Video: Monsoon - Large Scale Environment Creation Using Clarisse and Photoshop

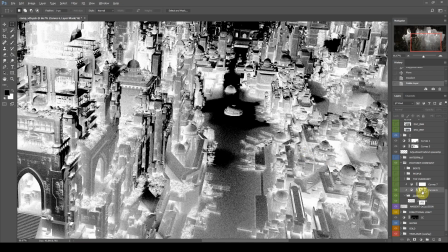[40:23]
So these shadows would only be applied to the dark areas from within the lighting render,
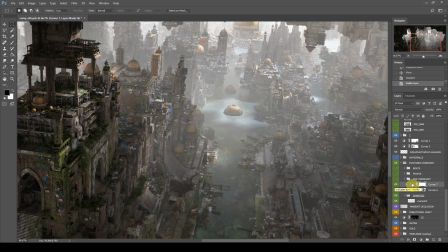[40:29]
and then on top of that, I've also added another all-purpose shadowing color correction layer.
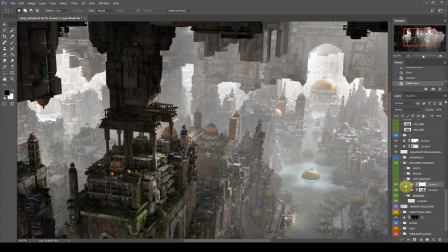[40:37]
And so I've split these overpainting layers into kind of the different categories of what they are. So here I was painting over the top just to get an extra detail into here.
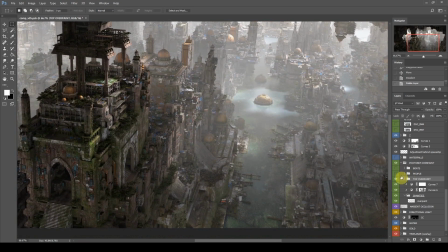[40:51]
And in the same way that I added all of these little city details, in order to add more life, I added cutouts of people. And frankly, this was just from well, some previous people that I cut out, some that I've found in free
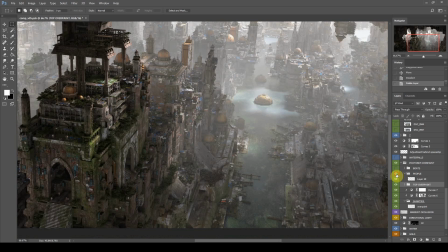[41:13]
images on Google, things like that. And really, I'm just kind of trying to use them to add scale and add sort of bustle to the city so it doesn't look dead. And again, I'm trying to think of where they should be shadowed, where they should be lit.
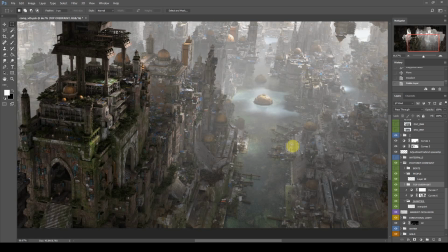[41:28]
And I'm really not trying to draw any attention to them, but just have that as an extra detail that people could notice. And same with boats as well.
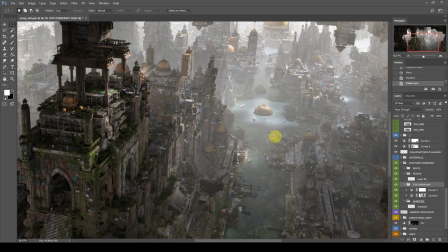[41:36]
I added a bunch of boats, try to add some directionality to the image, and again, focal points here where I've got a little bit of light.
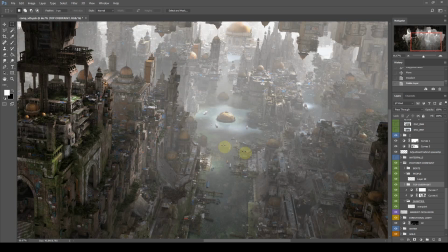[41:44]
I've kind of tried to, add some kind of action so that people might be interested in looking here after seeing the main focal points of the image. And so one more thing to talk about here would be my work with Z-depth.
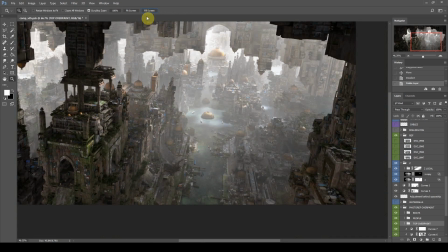[42:02]
And what I tend to do is
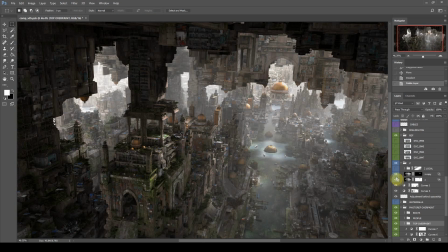[42:06]
apply just the basic depth that I get out of the box,
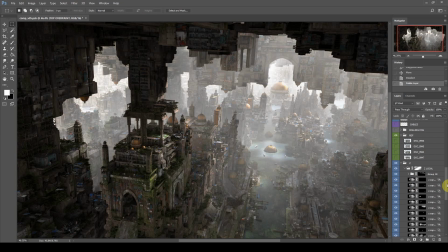[42:11]
and then also make a lot of copies of it and
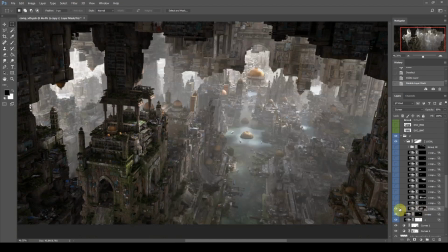[42:19]
basically make individualized little bits of fog where I
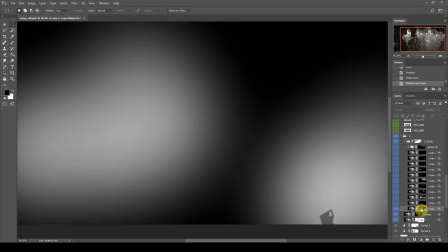[42:25]
just select certain parts of the image where I want to paint it
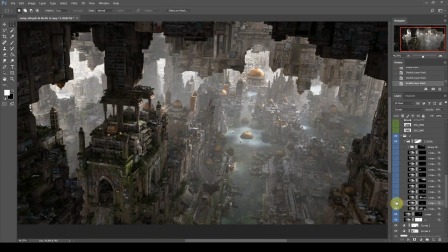[42:31]
and kind of, increase or decrease fog in that one little area. And I'm always using the depth itself as a mask.
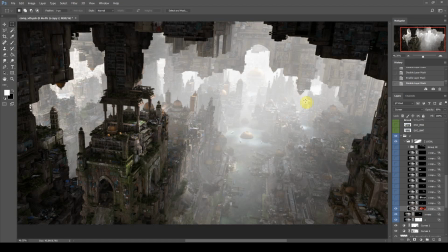[42:40]
So for example, here, if I go into my blending options and
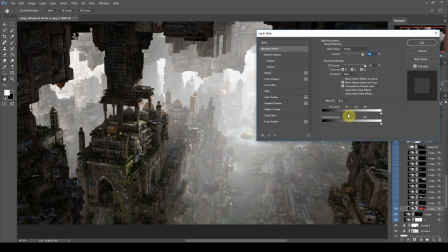[42:46]
into the blend if settings, for example, I can
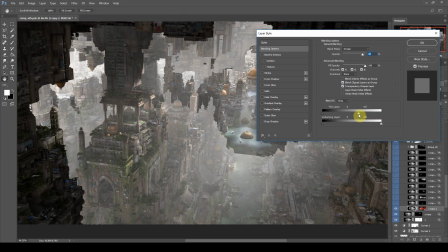[42:53]
key out the shadows or the highlights of the fog, and basically this works because this is a depth layer,
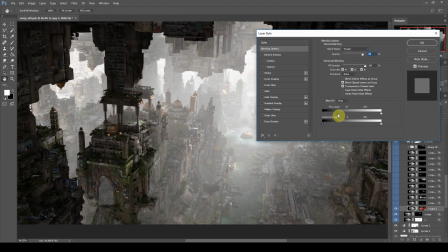[43:01]
and it gets progressively brighter the further you get away from the camera. And so I kind of pick out a specific break in the image. Say for example here behind this building, you can smooth it out a little bit by holding down Alt and dragging one of these halves of the arrow,
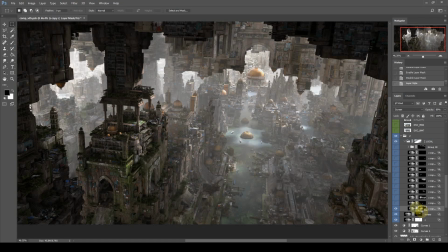[43:18]
and then saying okay to that and just painting the fog in there, so you kind of get like a lot of separation just by doing that.
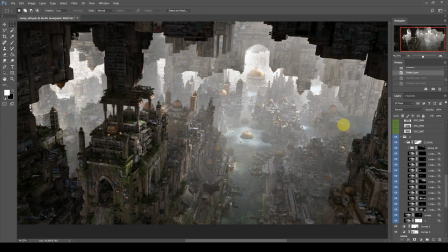[43:30]
And you do it a bunch of times and you can get a load of bespoke fog and really try to work out where you want to separate silhouettes, things like that, in a way that is actually art directable instead of just being something physically correct. We want something beyond that maybe.
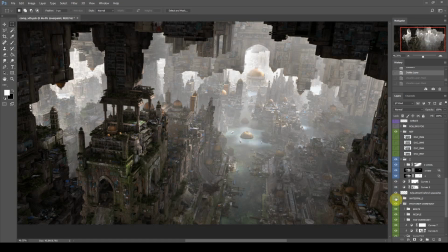[43:51]
So similarly, I kind of work like that with the waterfalls as well. And for all of these waterfalls,
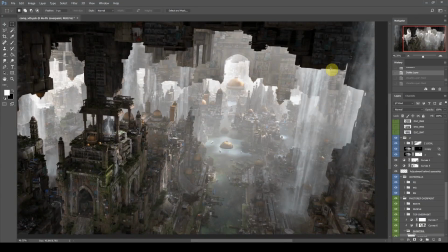[44:02]
I kind of used the Z-depth again to create masks, so I didn't have to manually cut them out every single time.